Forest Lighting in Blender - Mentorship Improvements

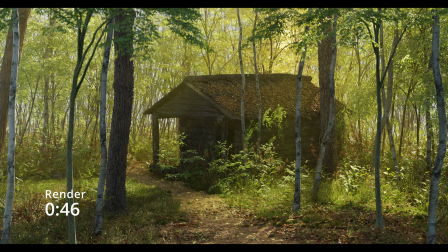248s
So render time, nothing insane here. We saved a single second, but we are down to significantly less memory usage,
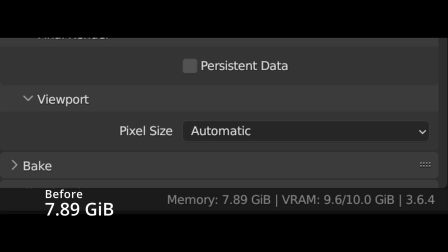255s
which if you're on an older graphics card, this can be a huge help.
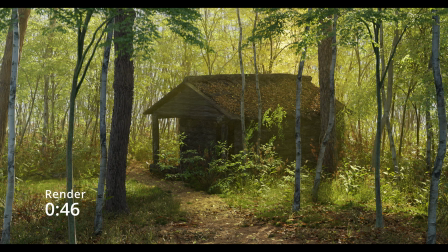259s
Our scene is more stable now, loads into the engine faster, and is less likely to crash. We can come back and re-optimize our scene at any time. This tool is a huge help. If you get a scene that's always crashing, you might be surprised what textures are hogging all of your memory. I've looked at scenes with gigabytes of data hiding in the background, totally out of sight. With that peace of mind and initial optimizations, let's get into some artistic changes. The main artistic principle I want to discuss is contrast. Now, contrast is something a lot of us think about in terms of light and dark. And while that's true, I also want to talk about contrast as a principle of color and texture.
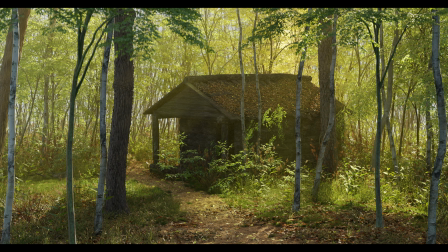298s
When I look at your image, I see high texture frequency across the board.
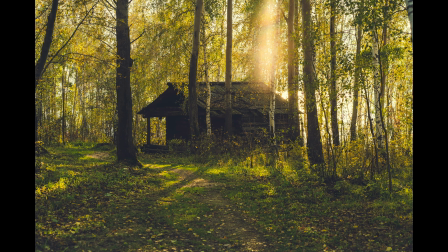303s
In your defense, I also see it in the reference photo. There's just a lot to look at, and so my eye isn't particularly drawn to a subject.
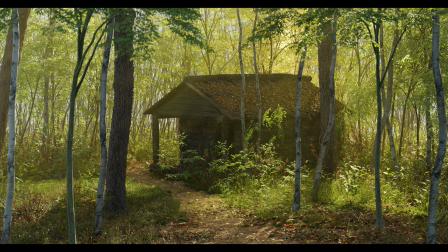312s
If anything, I'm drawn to look at the trees in the background, which have high contrast and value,
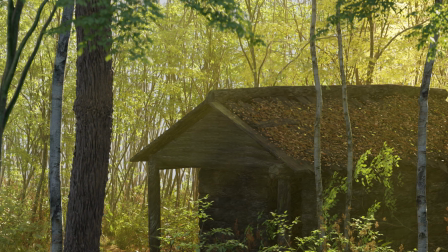317s
and high contrast with their texture frequency compared to the rest of the scene.
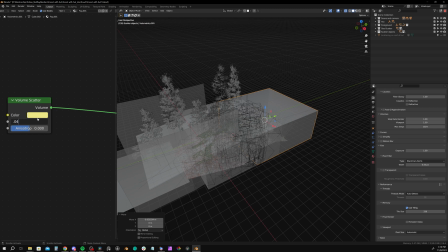322s
To battle that, I'll introduce an extra layer of volume to further enhance this feeling that the background is fading away into the mist.
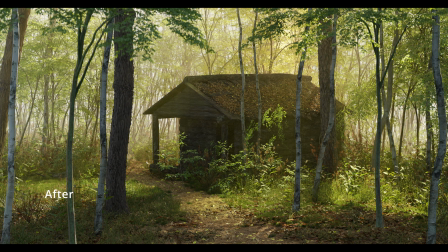330s
Easing off the background texture guides our eyes to the subject matter. Let's talk about contrast in value. The lighting in this scene is good, and again, does a good job matching your reference. I do, though, want to talk about something called additive composition or additive lighting. Additive composition is an approach to lighting where we start with a dark scene and we only add light where we need it, being very intentional about where we draw attention.
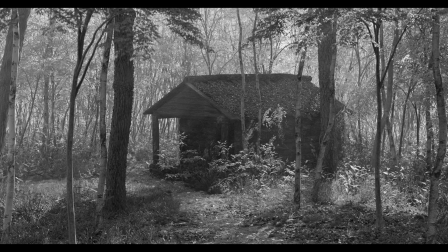357s
If I take the original scene and remove the color, we get a dark silhouette where the shack is, which actually does all right at drawing our eye.
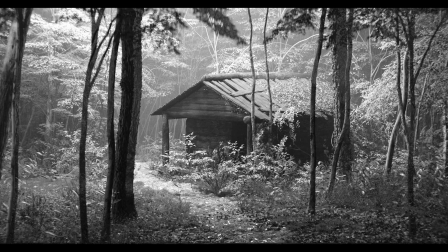365s
However, with our new approach, I want to try drawing the viewer's eye even more. Sometimes, artists will start by filling the entire scene with this omnipresent light, and then trying to subtract it. This can result in less intentional lighting. Not always, but I find it's easier to take an additive approach overall.
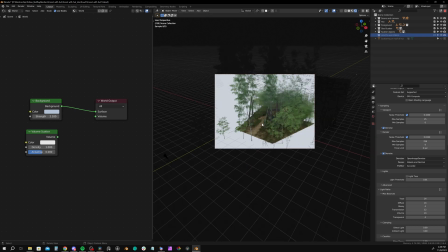385s
So I'm going to start by doing something really mean, by disabling all of your lights and your gobo objects and the environment light.
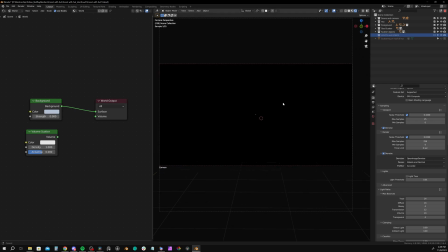392s
As expected, we have a clean, dark slate. Now let's add our first light.
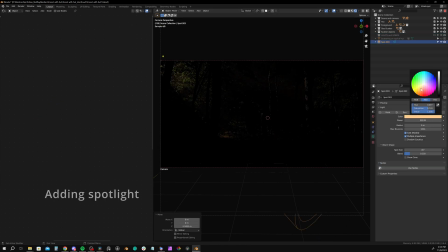397s
Let's keep with the principle of the light gobo here, like you had previously with those planes blocking out the light.
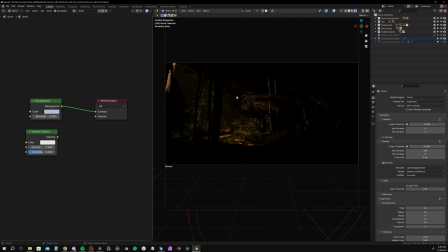403s
Rather than add light and subtract it with the planes though, let's just add light in the form of that leaf gobo shape.
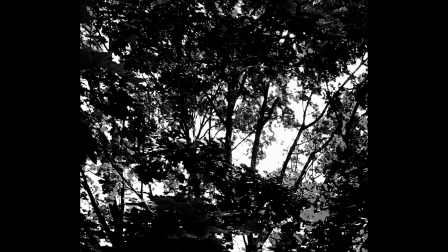410s
To do this, you can add a spotlight and plug a black and white image of tree leaves into the emission value.
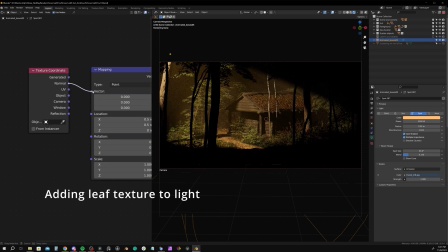416s
For the mapping and texture coordinate, just use the normal of the spotlight.
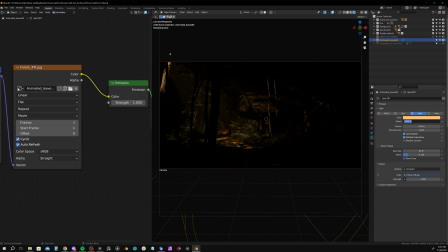420s
I'll position it to illuminate the shack and then play with the power and radius. A larger radius softens the light contrast, and power, of course, changes the power. The spot size will broaden the reach of the light. When I think again about contrast as a principle of color, here's what I can observe.
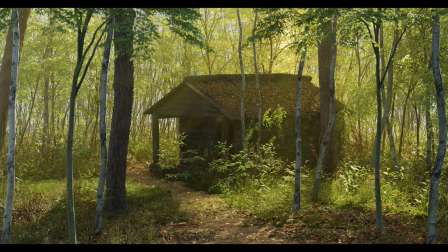440s
Green definitely showed up to work today, and while I do see some red tones and the fallen leaves here, which is good color contrast, I want to try and take this in a new direction. In nature, where there's no artificial light, we have a great color contrast principle at our disposal. This can come in the form of cool and warm color tones. For our subject, the hut, I'll introduce some warm lighting tones.
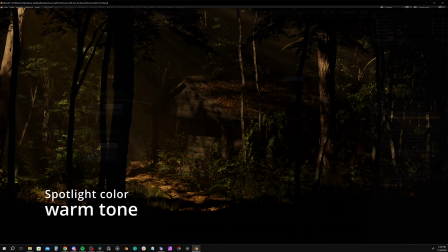465s
I'd like a warmer tone for this light to contrast against the cooler tones in the background.
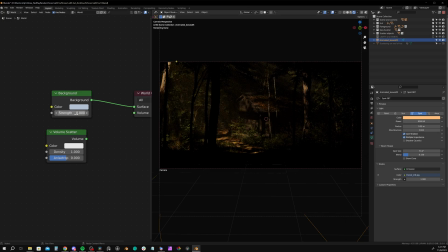470s
Speaking of which, let's bring back some environment light. Let's keep it relatively dark here. Again, it's not that we're changing this from day to night. We could still communicate that this is a daytime scene.
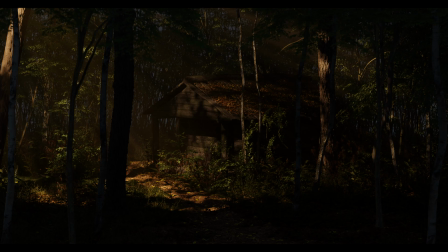482s
We could just be more intentional about where we actually show that. The majority of the scene is engrossed in a dark forest. Our subject matter, however, is bathed in an intense, bright, warm light.
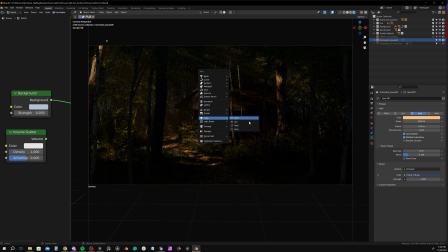493s
We have our key light already, but let's add some more in the form of an overhead soft area light.
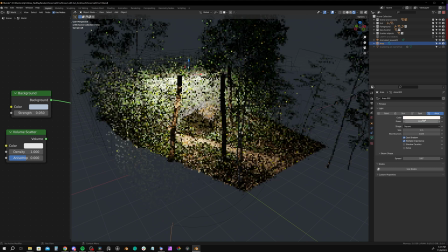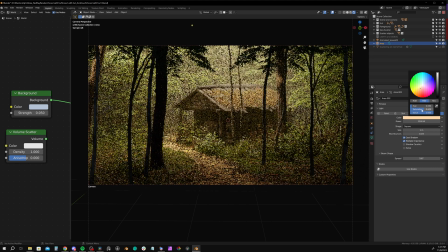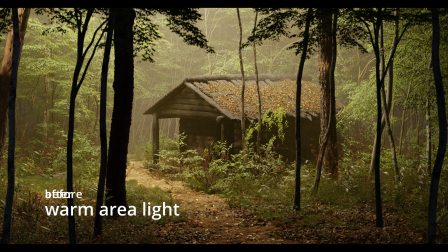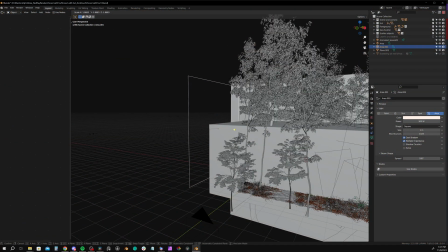516s
I'll add one more area light to the foreground to add some fill detail to the trees, keeping the value low and the color neutral.
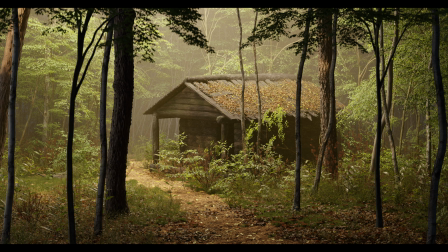524s
All I've really done here is play with three principles of contrast. Color contrast by introducing warm and cool tones to draw the eye. Value contrast by taking an additive lighting approach, starting from nothing and only adding light where I really want it, resulting in a stronger value focal point and more contrast.
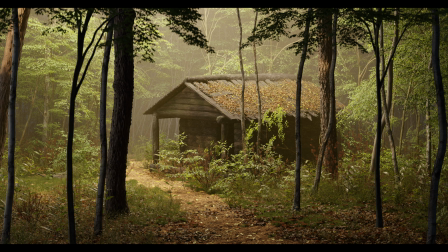543s
This is subjective and completely changes the feel of the rendering, so it's up to you if you like it or not. I just wanted to explore that principle. And finally, contrast and texture detail. Adding a separate and additional fog layer in the background and choosing not to light the scene from the back. Color, value, texture.
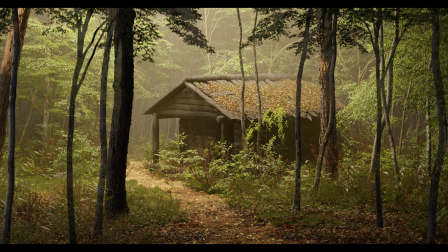565s
As a final step, I'll play in the compositor with a color balance node, diamond sharpen, and other small color tweaks.
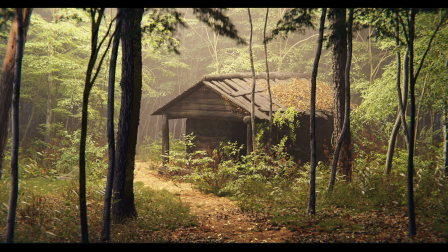572s
I also pushed the camera in slightly and made the depth of field more pronounced with a smaller focal length to further separate the subject from the background. Our final render time is sitting at around 50 seconds, slowed a bit by our extra layer of volume scattering.
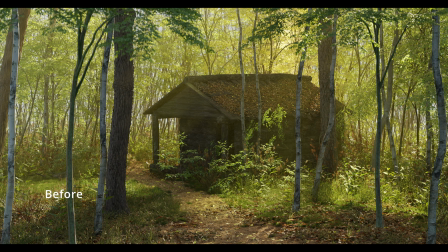587s
Now time for the big question. Did I improve your scene? From the start, I talked about how this review is subjective, so that is ultimately up to you to decide. What I hope, though, is I at least showed you a few good principles along the way that you can use in this scene and others as you see fit.
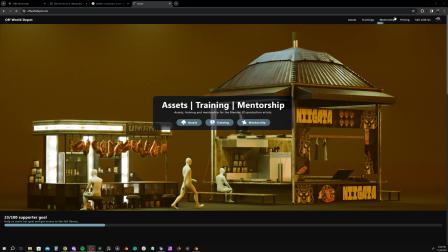605s
Thanks for watching. If you'd like me to review your scenes, sign up for mentorship at offworlddepot.com.
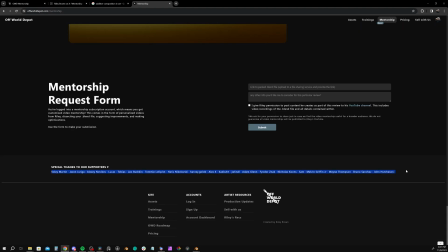611s
Thanks to our supporters and everyone helping support and grow this platform. I'll see you in the next one.